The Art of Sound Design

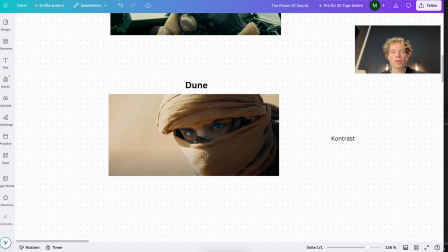0:00 Movies like Interstellar, Saving Private Ryan, Dunkirk and Dune all have one thing in common, and they all use sound design.
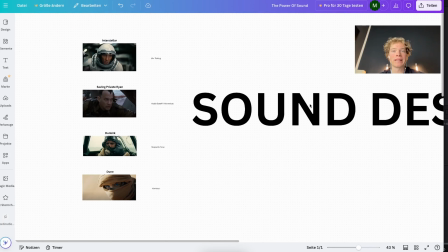0:07 Because sound design is such an important thing that it can enhance the storytelling of a movie.
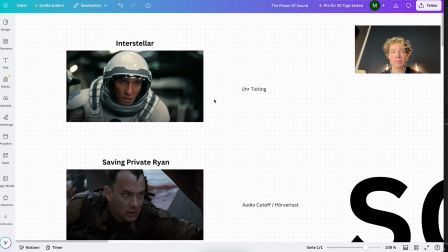0:12 For example, in Interstellar, it is this clock ticking when they land on planet Miller, and you hear the clock ticking that represents 1 year passing by on Earth.
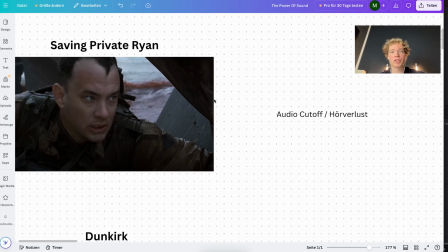0:21 Then in Saving Private, you can hear the audio cut of which resembles his hearing loss in the war sequence.
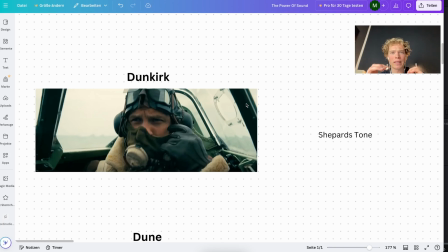0:27 In Dunkirk, you hear this shepherd tone, this rising tone that permanently is in the background of your ear.
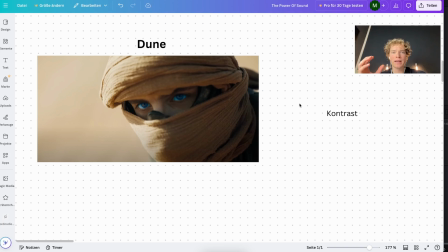0:34 And then in Dune, there's this contrast sound design with quieter sound effects elements and louder sound effects elements,
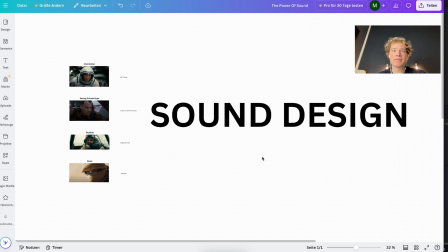0:42 which creates a tension between those sequences. In this video, I'm going to show you exactly in 3 steps how you can do it yourself. And we're gonna do that by actually editing a video itself. Let's watch it.
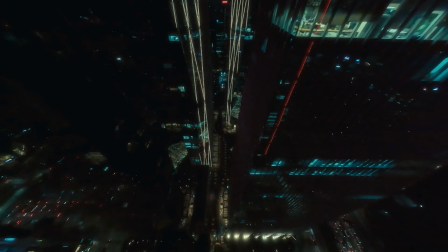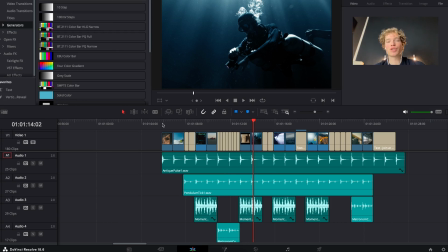1:14 Yes, this was the complete edit, and it is actually a trailer for our sound effects membership, which we are going to publish soon.
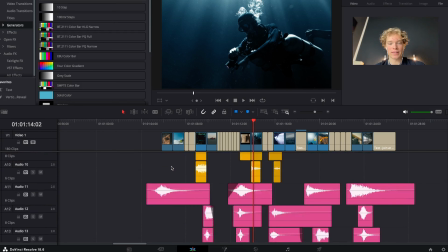1:23 But yeah, as you can tell, we included a lot of sound effects.
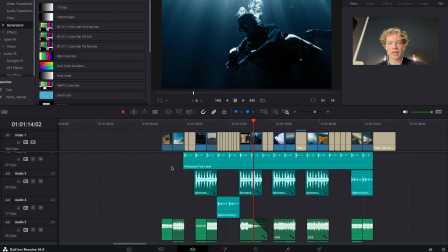1:29 We actually had 18 layers of sound, and I also colored them for each segment,
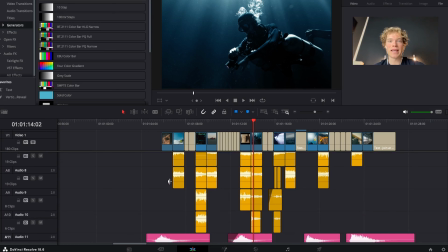1:35 because then it's easier to understand and explain why I chose specific sound effects.
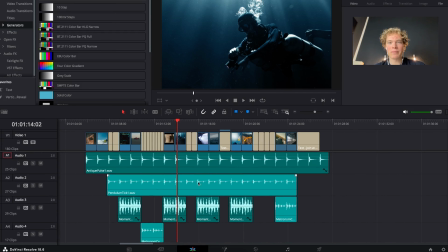1:40 Now, the first layer, as you can tell and probably heard, is this constant clock ticking.
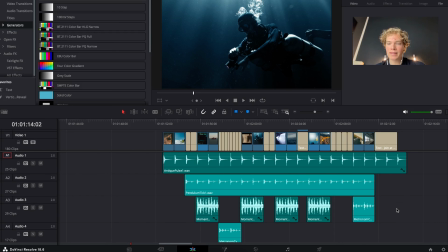1:46 And this is actually from our pendulum clock ticking sound effects pack.
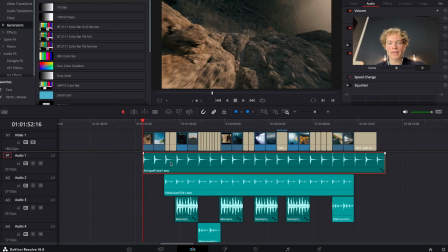1:51 And it was the base layer of the edit itself, because I edited the video to the beat of the clock tick.
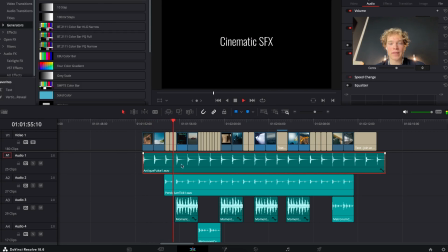1:59 And you can see that with every clock tick there's a new visual, which is this really rhythmic,
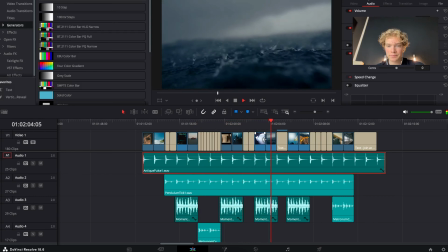2:08 gives this really rhythmic vibe. And you can see that when there's visuals, I layered multiple clock ticking sounds to enhance it and make the contrast even more obvious.
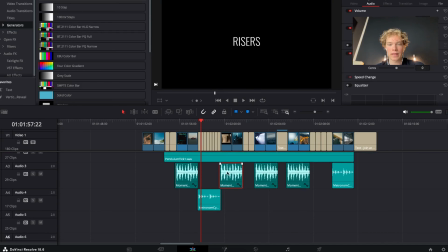2:21 And also here in the text sequence, again, I cut this sound off and implemented another sound effects
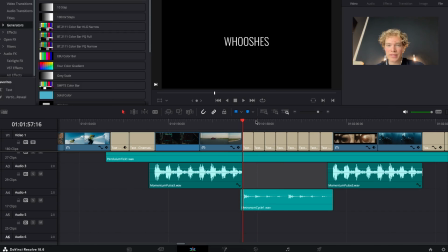2:30 pendulum tick to represent the text changing.
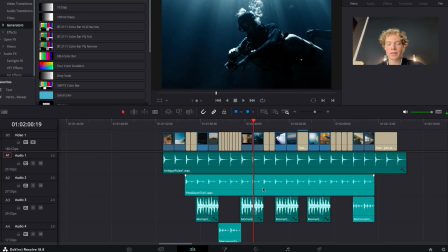2:38 And it's really synchronized to the beat of the clock ticking. Now, this is obvious, right?
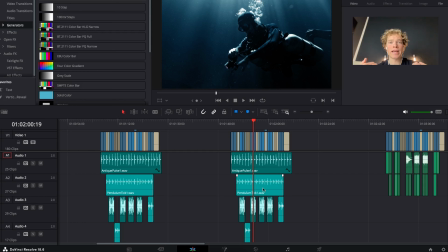2:43 But this was the ground layer, and then I move forward to the actual sound design. And this is where I start with step 1.
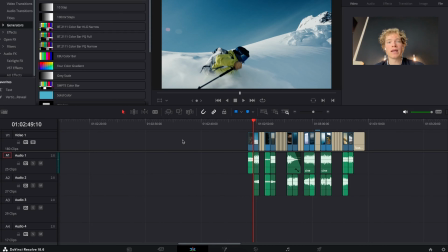2:50 And step 1 is the primary sounds. What are primary sounds? Primary sounds are the sounds that are obviously in the scene or in the footage itself.
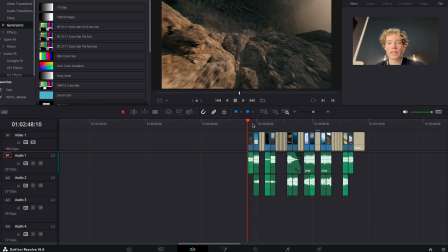2:58 So for example, here we got wind sound. Here we got like the snow sound.
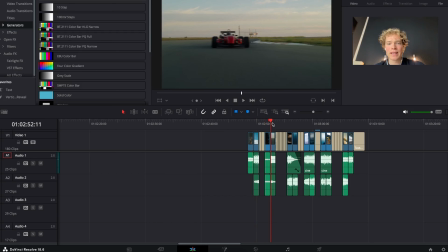3:03 Here we got wind and city noise. Here we got the engine sound of the F1 car.
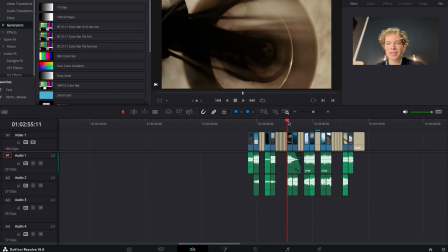3:08 Here we got another one, engine sound. Here we got underwater sound, obviously.
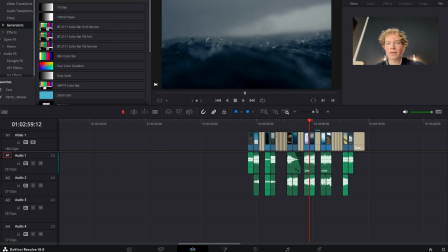3:13 Here we got, again, another engine sound. Here we got rain/water sounds.
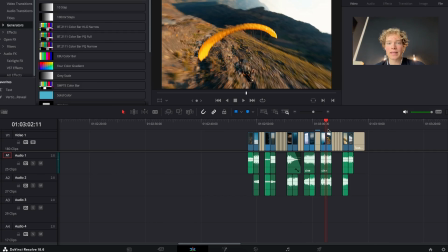3:18 Then here we got the helicopter sound. Again, wind and drift sounds.
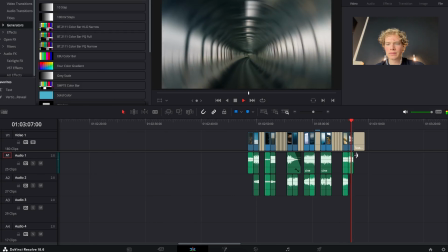3:25 And here it's actually, I think, wind. Yeah, wind, some kind of wind texture, I guess.
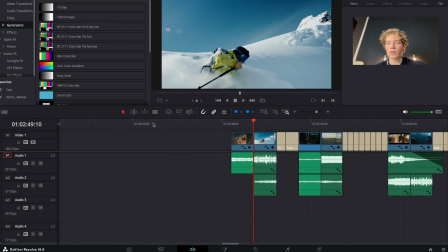3:31 And this is the first step that I go through and do at every edit that I do.
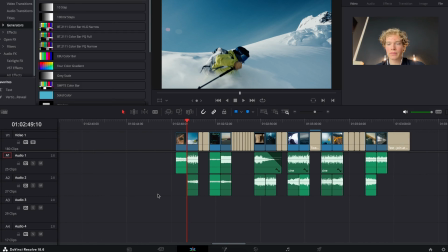3:36 And it's simply for layering the base layer of the whole audio experience.
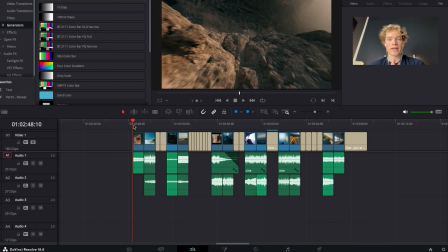3:42 And it's actually one of the most important sound layers there are, because without these primary sounds, it would sound flat and it would sound not realistic. Let's watch this sequence with just the primary sounds to really see how they add impact to the video.